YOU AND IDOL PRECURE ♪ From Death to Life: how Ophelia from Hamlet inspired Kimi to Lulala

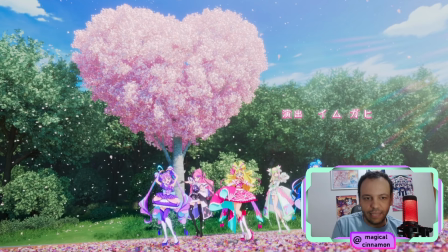1220s
The lighting and the composition in this ending had a lot of effort going onto it. Every year, there is a bittersweet feeling whenever PreCure is ending, but she hopes that the viewers will cherish the moments that we're
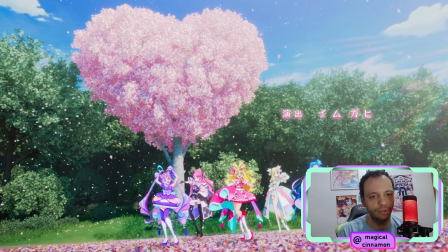1238s
still having with those 5 girls as something to be precious alongside the series climax. This is very exciting.
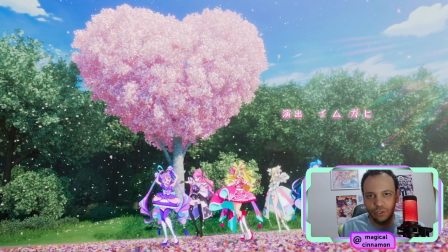1250s
And apart from this interview, there were also some curiosities related to this ending that were also shared in this magazine, in this article.
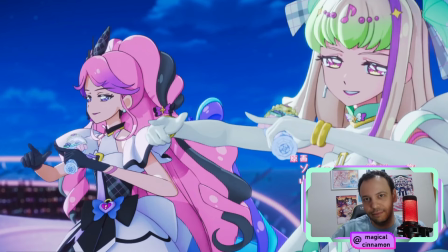1259s
One of them is the fact that Kimi to Lulala is the ending to feature the One-san pair, and this is the ending after Zukyun Kiss appear, and so there is a cut that specifically will focus on them,
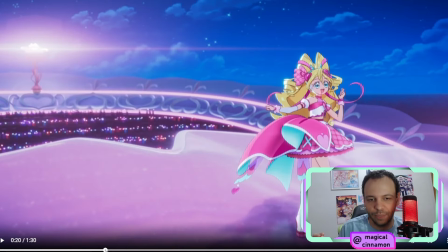1275s
and we can see that
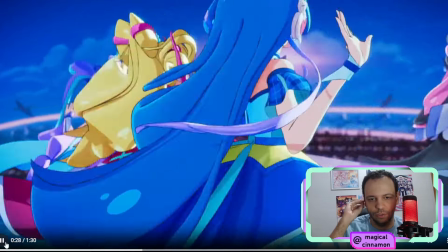1279s
it's a little after this, right? It's when we have the solos with both of them coming forward.
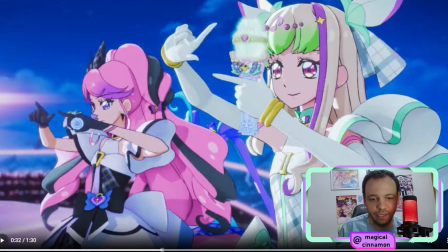1288s
And so there is going to be specific moments for Zukyun Kiss in this ending because it is close to them. And there's also the heart tree that is an important
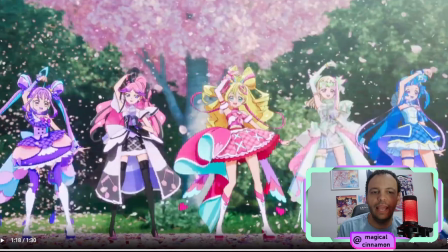1303s
place, an important moment in You and Idol. And the heart tree appears in the final group shot near the end. And there is this beautiful backdrop moving from the Hanamichi town backdrop to the heart tree.
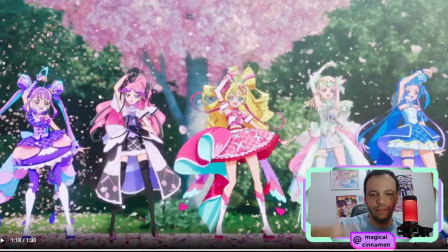1322s
And this was something that they also wanted to focus on. And they also mention a little bit about the song Kimi to Lulala itself. They say that this song is a medium tempo, and it's supposed to bring a gentle, elegant beauty to the overall presentation.
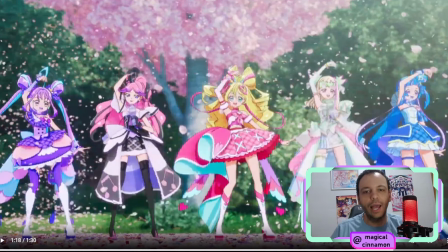1340s
The latter half of the ending will highlight the familiar park with the heart-shaped tree, and the rising morning sunlight will add to the sparkling and eye-catching visuals.
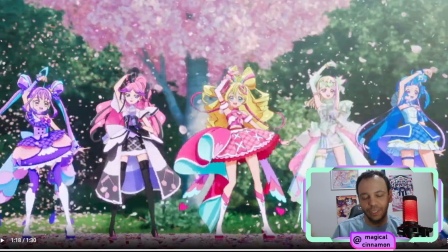1353s
This is also supposed to be related to the fact that PreCure airs on Sunday mornings. This is also another relation into what Kondo Mari was mentioning, as in bringing life, as in bringing something special to the kids that are watching the show.
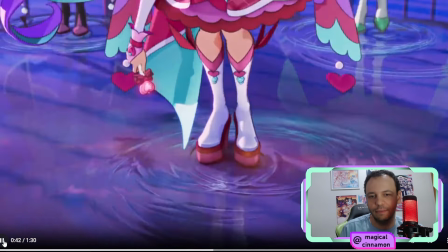1371s
The light will come out eventually. This is a message in the it related to PreCure.
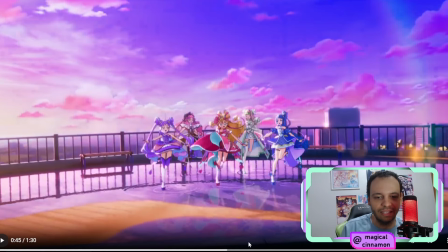1378s
We can really see the light coming into the scene. It's a very beautiful scene. I find it incredible.
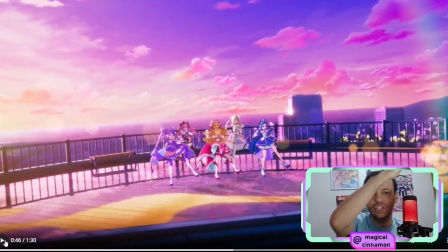1383s
Just looking at the light coming from the side and changing the color of the sky and changing the reflection in the water. It's really incredible. And it's supposed to evoke the feeling of a Sunday morning. That is a special moment for the kids who love PreCure, for the kids who get inspired and hopeful because of PreCure.
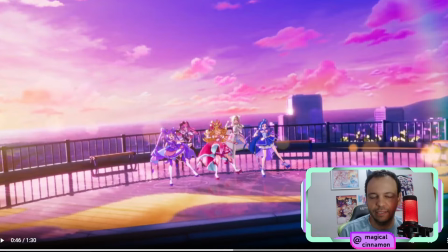1404s
And so they also mentioned that near the end, there are close-up shots of Kyun Kyun, Wink, and Cure Idol singing The Swirling Flowers. It is that moment that we see the flowers in the water.
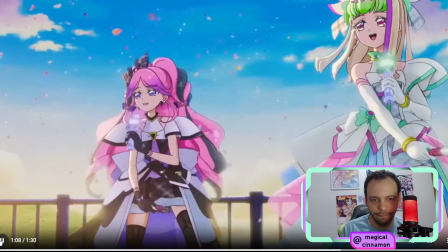1416s
It's this moment right here. And it's mentioned to be one of the highlights of this ending.
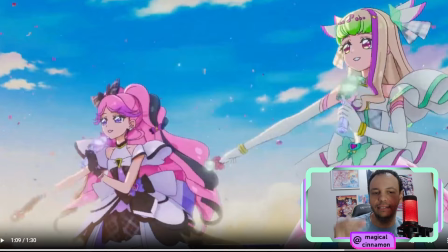1424s
And they also mentioned that the lively facial expressions and the acting that went behind it will bring each character to life very beautifully, and for us to pay close attention to it because it is something really, really special from this ending.
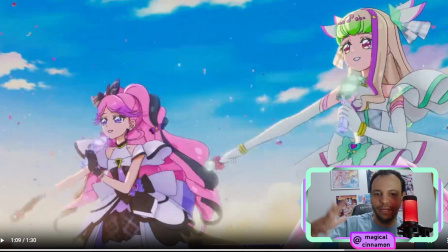1441s
And to finish, we have the idea happening from the first half to the second half.
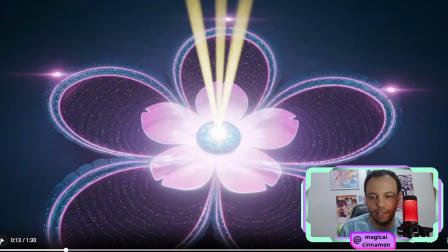1449s
The first half is supposed to showcase us the flower petal stage, which is very beautiful.
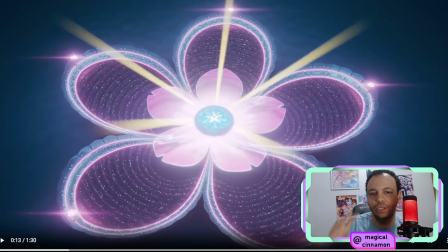1458s
And they wanted to include something very, very simple. It's a very simple idea here that they wanted to include.